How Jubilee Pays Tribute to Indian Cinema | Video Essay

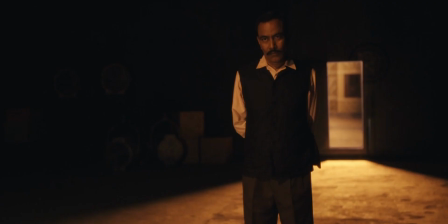She's just playing with Walia. In episode 4, when Maqsood confronts Binod as the undeserving Madan Kumar,
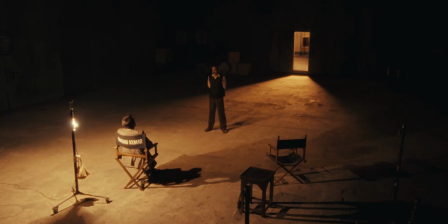you see how the spotlight falls straight on Binod, representing the power of his fame and wealth.
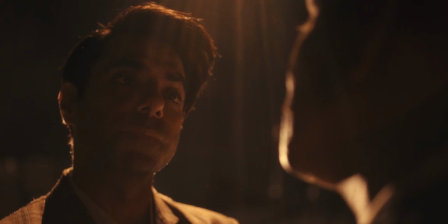And even in this close-up, the spotlight belongs to Binod. There's also a great use of motifs or recurring objects in the series.
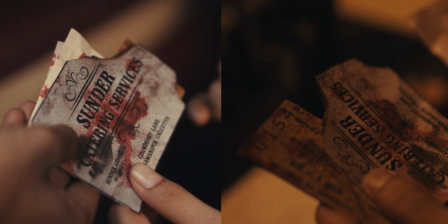From the watch, to the tickets, to the script page, to the movie posters of the film, and to the film reel case of Jamshed's OK Take.
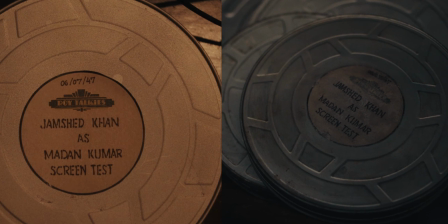All these motifs help in connecting the dots and give an authentic flavor to the setting of Jubilee.
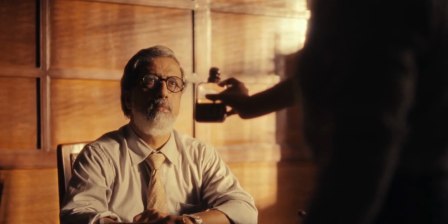And I'm sure that there are a lot of examples that you can share in the comments. The episode names are literally the names of films mostly released in the Golden Age. and
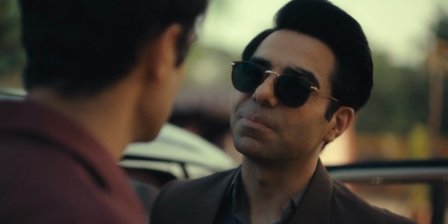every film fits perfectly with what happens with the characters in every episode.
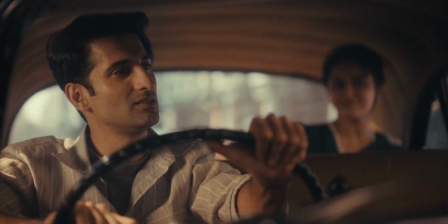The influences of legendaries like Guru Dutt, Devanand, and Raj Kapoor are spread across the entire series, including the songs.
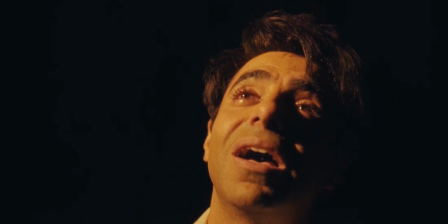My favorite song is Darya Cha Raja, which summarizes the rise and fall of Binod's dream to becoming a star in the galaxy.
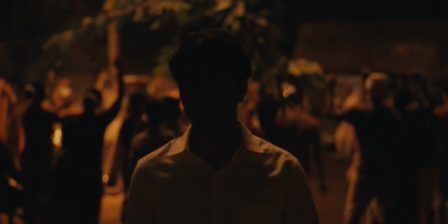The way he remembers the charm of the spotlight reflects how his innocent dream of becoming an actor turned into a criminal pursuit of achieving success.
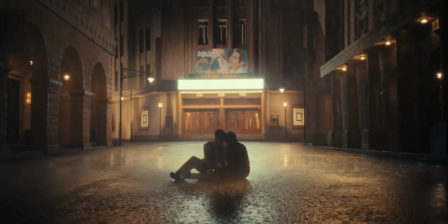But my favorite part of the mise en scène is the presence of this establishment, the Empire cinema.
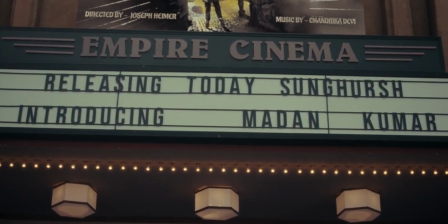For the audience, it is an entertaining escape from their reality, but for their characters,
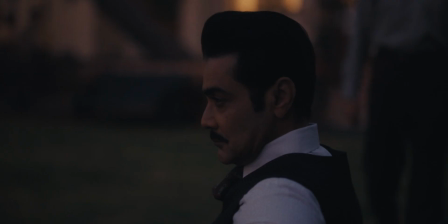it is a battleground where everything is fair to achieve victory.
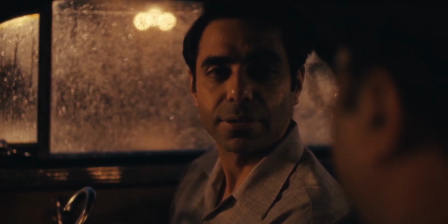And the choices our characters make to go to great lengths come with certain consequences.
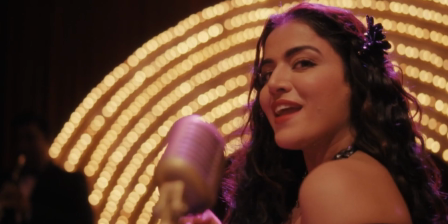And those consequences get highlighted with the help of creating the perfect mise en scène.
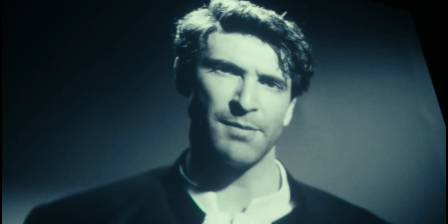Everything surrounds the golden age of Indian cinema, of which Jubilee becomes the perfect tribute.